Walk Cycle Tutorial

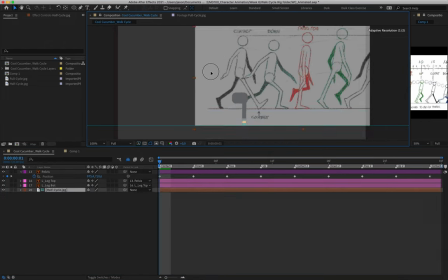And then that way I can actually move this and use it as a guide, kind of like that.
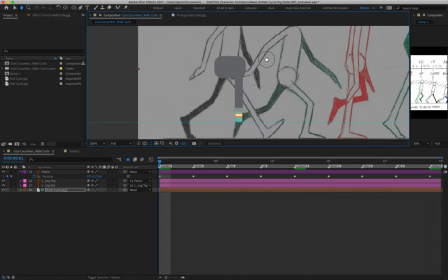Okay, so with this now in place, I'm going to grab layer 16.
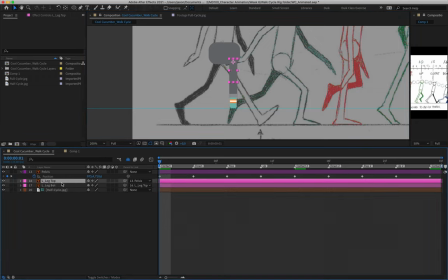That's our front upper leg. And I'm going to hit P for position, holding down shift, R for rotation. Remember, holding down shift allows you to add or remove properties or values to your layer selection.
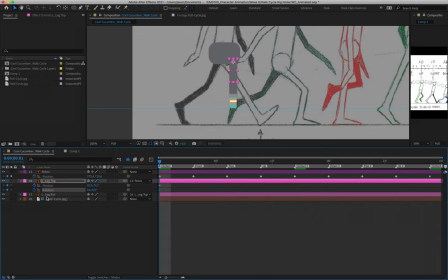And we're going to create a keyframe for position and rotation for layer 16. And then for layer 17, we're only going to hit rotation. If you think about how a leg works, we only bend at the knee. We can't sort of suck our knee higher and lower down our leg, thankfully. It'd be a little bit strange if we could. So we only need the rotation for layer 17.
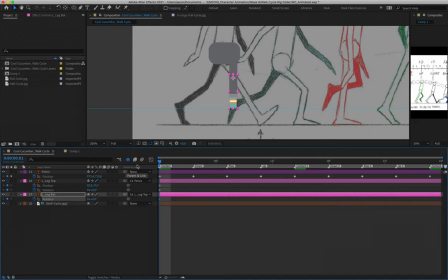All right. And what we want to do now is we simply just want to pose it. So I'm going to grab layer 16 and I'm going to hit W on my keyboard. That gives me my rotation tool. It can be found immediately to the left of the pan behind tool.
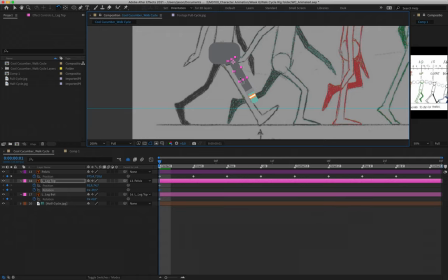And that lets me pose my leg like so. So I'm going to just stick it out like that. And we're going to introduce a slight bend in the knee. I don't know if you guys have ever had like a dog or a kid run into your leg while you were standing with your knees sort of locked in straight.
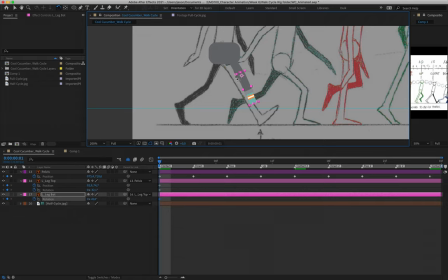Really fucking hurts. It's not something that we do naturally, locking our legs in a straight fashion. So there's always going to be a little bit of a bend there. All right. And now that we have our position, I'm just going to hit V to grab my selection tool.
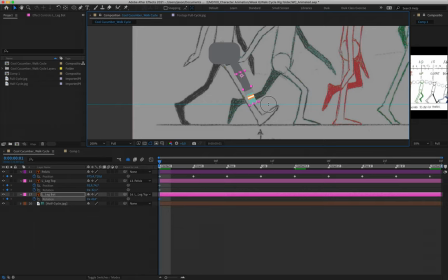And I'm going to move the ground indicator, that ruler line that we have now placed, so I can mark where that's going to be. All right. And we now have our first pose. Moving into our down position.
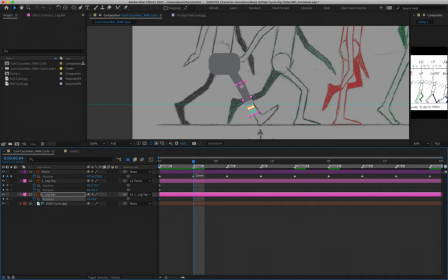So just moving over to the first down point, you can see that because our torso has now moved down, we need to animate our leg to increase the bend in that contact pose, or that down pose rather.
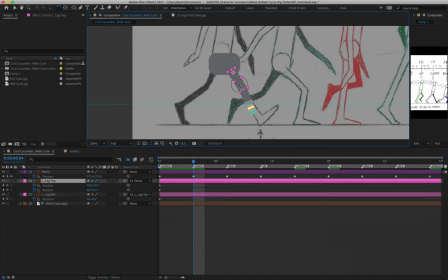So I'm going to hit W again, select layer 16, and I'm going to rotate it higher out. And I'm going to do what I can
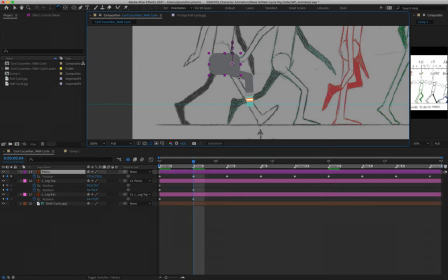to get that leg looking roughly there. And we are also going to be animating the position of that leg.
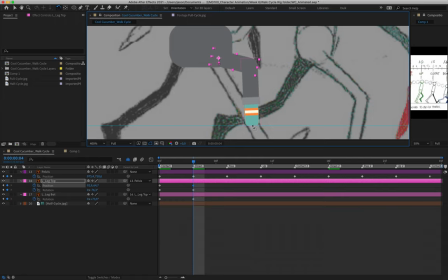So we're just going to shift it up slightly, just so that the base of the foot is sitting pretty much parallel with that ruler line. All right. And what that does is it creates the illusion of the leg bending as we come down into that pose.
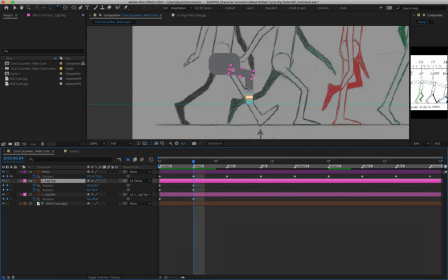Okay.
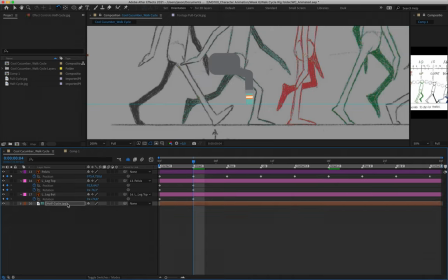Then, making life simple, I'm just going to grab layer 20 and I'm going to shift it along to the right, or sorry, to the left, just by holding down shift and using my left arrow key. And we're going to be making our passing pose next.
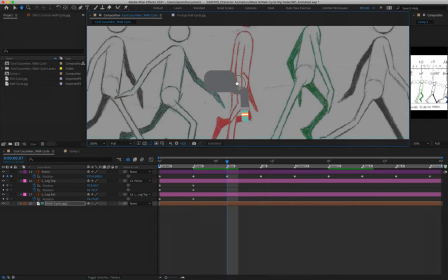Okay, so passing pose, this is where the entire weight of the body is standing on a single leg.
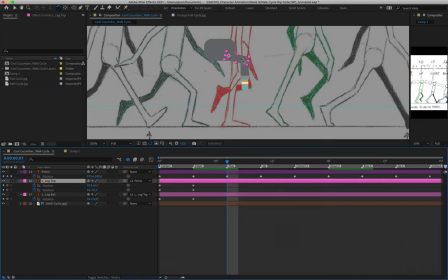So I'm going to grab my top leg here, quickly rotate it so that it's pretty much facing straight down. Do the same for the bottom leg with a little bit of bend in the knee. And we are going to shift that to the left.
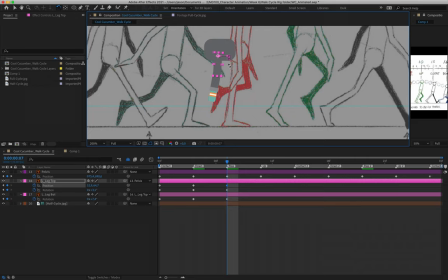Right, so essentially by moving it over to the left, what we're doing is we're creating the illusion of that sort of rotation in the hip, that rolling movement that we have. And I can bring its position down until it is touching that floor.
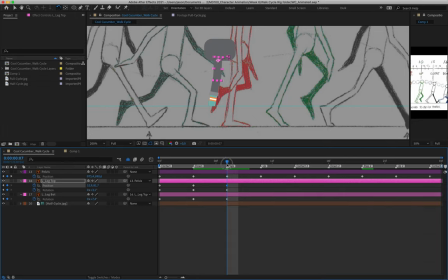So it looks as though it is extending nicely there, moving into that upward motion. Okay, then we have the up pose. It looks like we've moved the torso slightly too high. We might need to make a little bit of an adjustment there. Like I said, we've got pretty stumpy legs on our character.
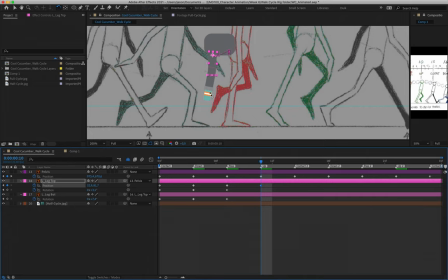But I'm going to shift this further to the left, and we are going to further rotate that upper leg like so, and straighten out our leg.